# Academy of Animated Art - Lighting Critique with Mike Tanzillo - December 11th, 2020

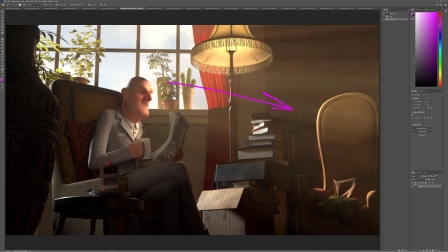(12:20)
Like you could even, because it's a still frame, you could either get away with doing it kind of in 2D space, and just kind of, if you have the volumetric light rendered as a separate element, you could just create like a garbage mat like this, and then just blur up this edge and allow it to fall off that way.
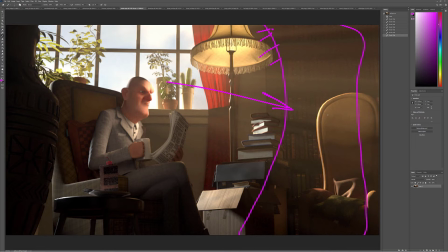(12:36)
That's definitely not the ideal, but like I said, it's a still image. You might be able to get away with it. But I totally agree that, because it's not about the fact that there's God rays going too far into the room.
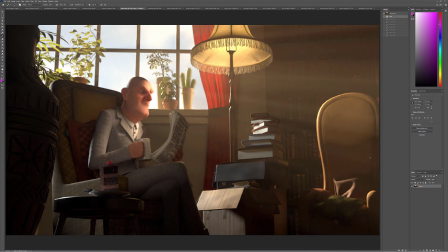(12:48)
It's that it's kind of clouding all of this and lifting the dark values and allowing us to, and kind of stealing some of the saturation out of the image. I would also expect, now that I'm looking at this, I would also expect that there would be a little bit more fill light on the top of his head there.
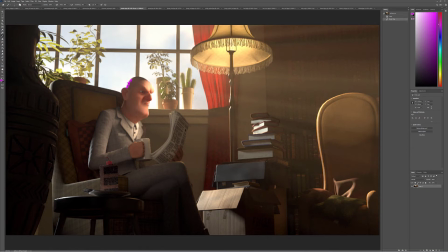(13:08)
Because if this light's here, because like this is theoretically a result of this, but then there's also that light coming in there. Yeah, I would try and get a little more fill light on the top of his head, almost like sky rim that's appearing on there.
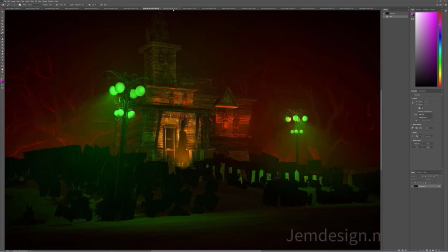(13:23)
Yeah, good stuff, man. Really coming together. All right, so we've got your previous version and your updated one.
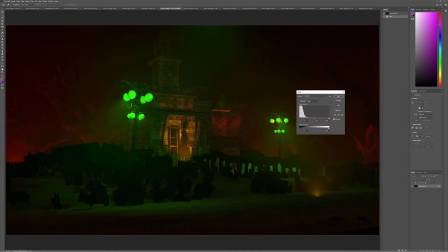(13:30)
Updated looks a lot better. You can see, you can just see how much you've shifted the values between those two.
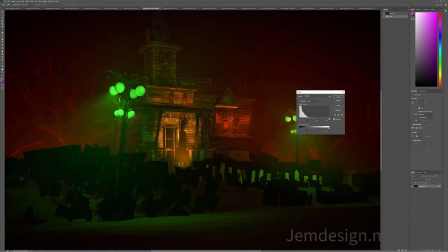(13:37)
So there's that one, and there's that one. You can see there's a little bit more towards brightness. I was expecting that to be a little bit more dramatic, but you can see there's a little bit more brightness.
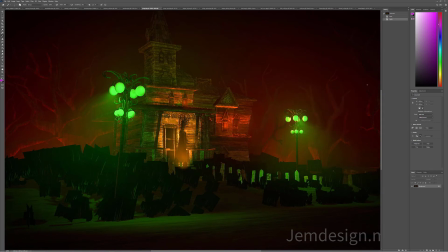(13:49)
So moving forward, the big things I'd like to see you work on is, number one, I'm realizing, because now that we've lifted this up a little bit, I'm realizing that we're missing the opacity on a lot of these. So these are cards that have grass painted on them, and then there should be an alpha channel in there as well.
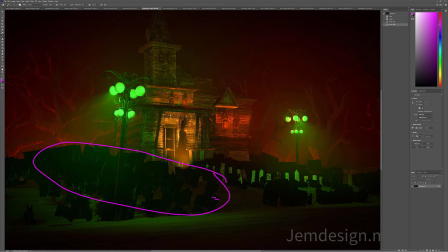(14:06)
And the alpha channel is supposed to cut out all of this stuff and leave you with just the grass. So just make sure you see that, and make sure that to give it a try to try and eliminate that. It's in it is in, if you're using Arnold, it's in the I think it's geometry. I forget off the top of my head,
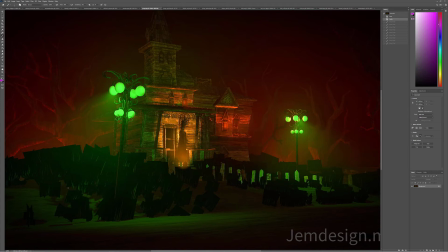(14:25)
but you want to look for adding an alpha image to the opacity channel of your shader to kind of get that to block out, because it won't, in Arnold, it won't do it by default. So there's that's number one.
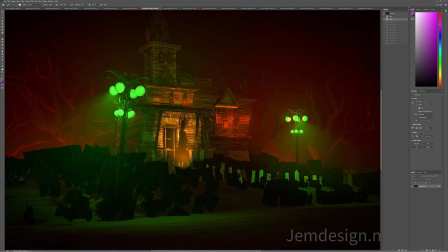(14:41)
You're doing a good job of isolating the lights a little bit better. I like that the red is just kind of in the environment. There's a light coming on here, and I'm not fully sure of the source of it.
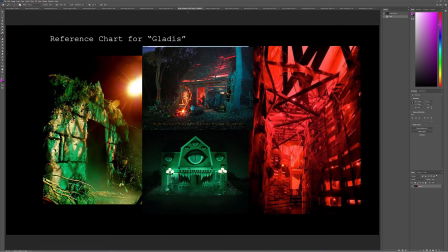(14:54)
Like looking at some of your reference, where'd it go? Like this light is definitely coming up from here. There's definitely light coming from inside the house. There's definitely a big light source here. There's definitely these light sources here. There's also something off camera that's pushing extra light. You can see the shadow from this.
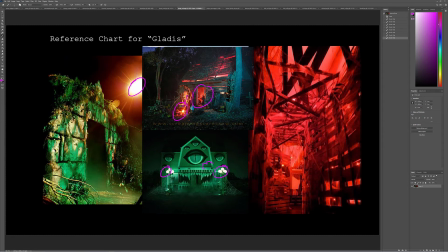(15:12)
But you definitely really have a strong sense of the light sources.
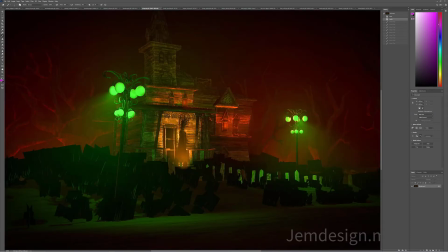(15:17)
In this one, it feels a little bit vague, and so I'm not quite sure what is causing that light. So it would be a matter of, well, it'd be one of two things.
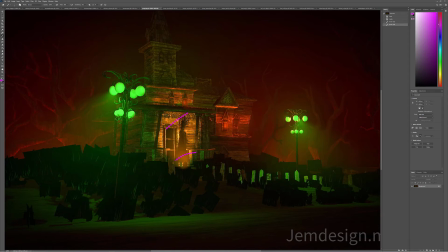(15:30)
One, you could either switch this around so it's light coming out of this window, and then it's like your one reference where it's light emanating from the house, or you can put like a little object in here,
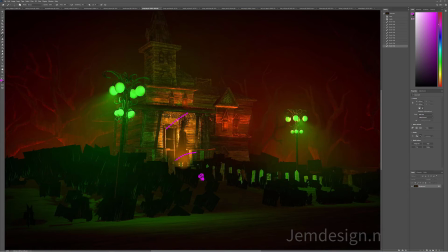(15:42)
like a little spotlight type of a thing that would maybe be like a landscaping light or something to shine up on the character, just to kind of give it like more direction, because I just see like this shape over top.
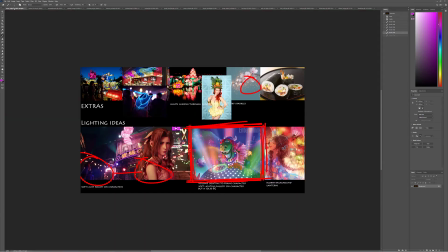(16:01)
So I'm actually going to pull in, I think it was Aaron's reference. So if you look again at these
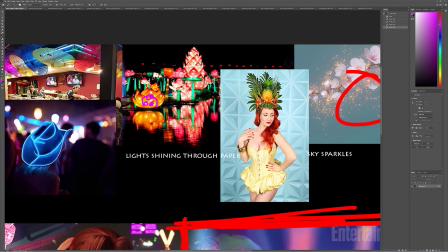(16:09)
float things, you can see that, there's bright spots where the bulbs are, and then the translucency of the leaf over the top of it kind of fades out a little bit.
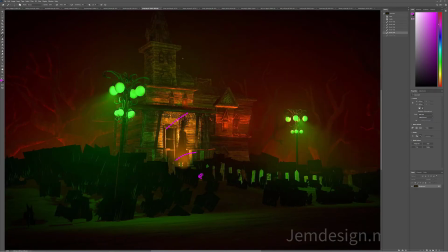(16:22)
If we look at yours here, like these bulbs are kind of universally bright, so it'd be great if we got like a little hot spot in the middle, and then it would kind of like be a little bit less light around the edges, because it almost looks like they're being illuminated from outside of them, not inside their interior.
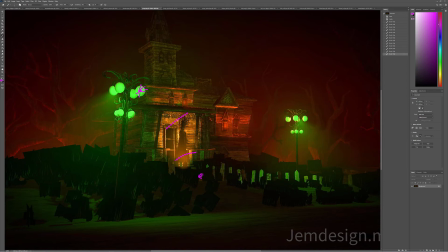(16:41)
So just something to be aware of there. And yeah, so those would be the things those would be the main things I would work on for the next iteration. One, finding the opacity in the grass so that we're not seeing like these square planes.
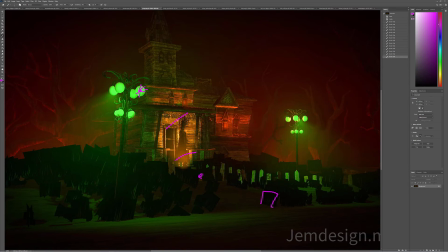(16:57)
Number two, figuring out a location for this warm underlight. Is it inside the house? Is it coming up from beneath him? If so, we'll need to see a little bit of like the source of that light, like kind of a bright hit.
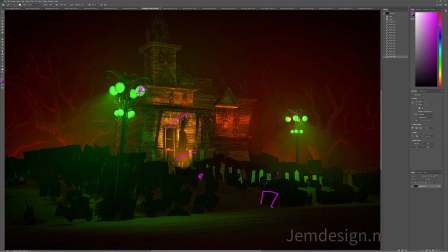(17:10)
And number three is I want you to work on the look of these lamps. If they're on, I want it to feel like these don't have to be clear glass orbs, but I want to feel that there's a bright spot in the middle of a light bulb, and then we can talk about the light coming out from there. I think that'll be a good step for you there. Your other one is this spiral image, which is very cool.
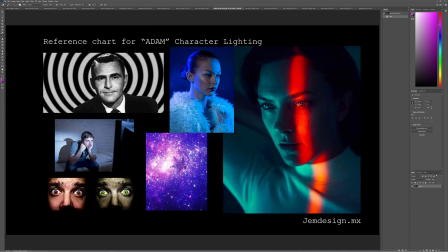(17:30)
We've got your reference. Like this tight spiral across the face is really nice, but the things I want to point out in these two images is the amount of like specular light that's on the fill side. See it in there, like that's really helping define the shape of the face. Also, there's a little bit of specular light here.
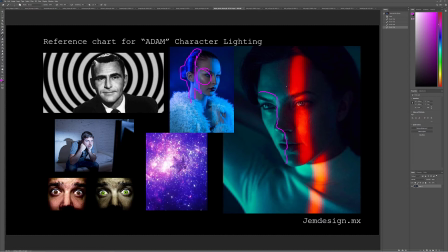(17:49)
That really is helping us add variation in our shadow area.
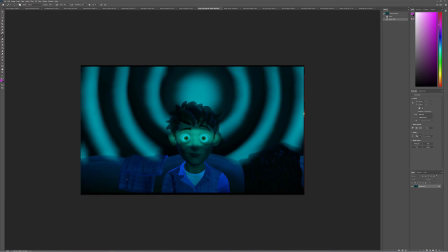(17:55)
So in CG, it would just be a matter of putting in a light that has the diffuse turned off and the specularity turned on
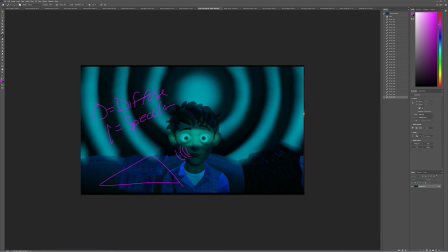(18:11)
from the light source, and then it would create just some more shaping and more like specularity in the fill sides of the face. Because I say that with the idea that what I'm seeing here is nice focus of the diffused light,
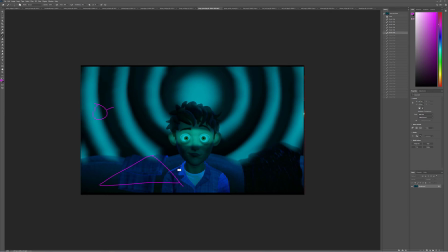(18:27)
but we want to see some more of that specularity in the fill to get more shaping in there. I do like you've done a really good job of pushing the light stronger and creating stronger light to dark fall offs, which is really nice.
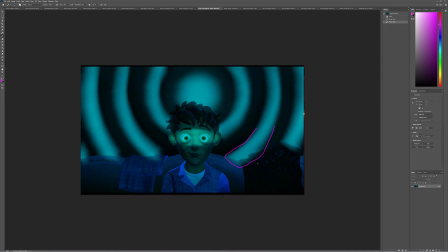(18:42)
Watch out for this. This appears to be kind of sneaking over the edge of this couch. Same thing here and over here. I would expect it to kind of be back behind there. And then there's something wacky going on with his pajamas, right?
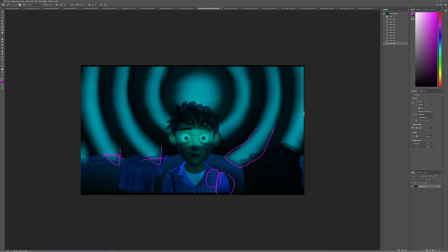(18:55)
Like this is a weird line where these are brighter than this, and then this lapel is brighter than this one, and which is like this is now brighter than this. So just make sure there's not any kind of weird light linking going on in there, because something goofy's happening there. I'm not really sure what it is without looking at the file.
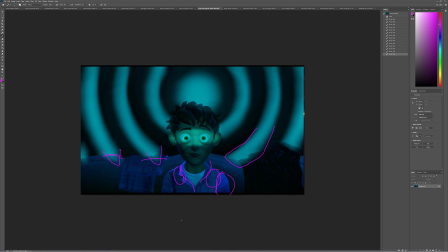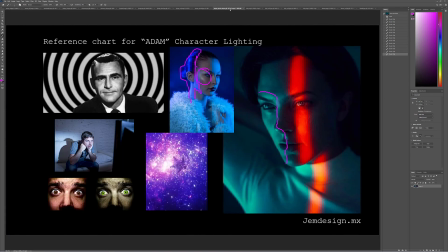(19:17)
Yeah, let's see. We'll check the reference one more time. See, I think that was it. And then if you want to, you can go even like a little bit smaller with that, because it is kind of nice the way that this just like cuts across the character. It almost feels like a David Bowie lightning bolt at this point.
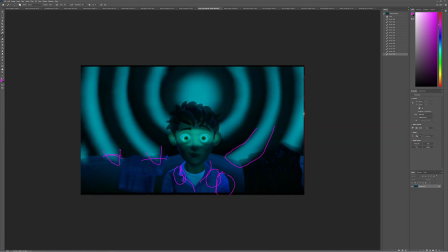(19:37)
So just, I mean, you totally don't have to if you'd rather not to, but I think you might be able to get away with like the light in like this region. We can kind of lose some of that, but I'll leave that up to you. Cat, good stuff.
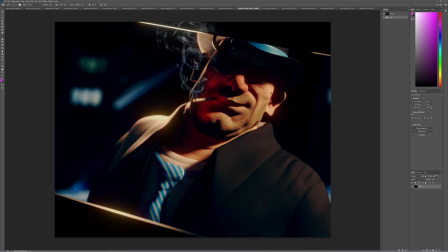(19:54)
So glad. Of course, I love that it seems like you attacked your new system a little bit too hard and overwhelmed it. I think that's a sign of your excitement, and that's a good thing. Soft shadows are looking great. I think the big thing for you to work on for your next iteration is to manage the very bright points.
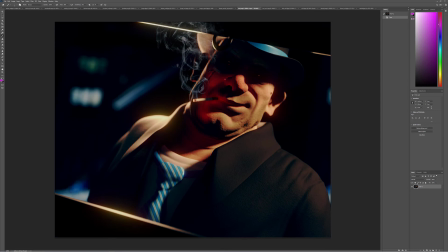(20:14)
So we've got a few bright points in the image. We got his shoulder here. We've got this here. We've got that up here. We've got this side of his face. I think the area that should be the brightest is his face, because that's really what we want to read in on.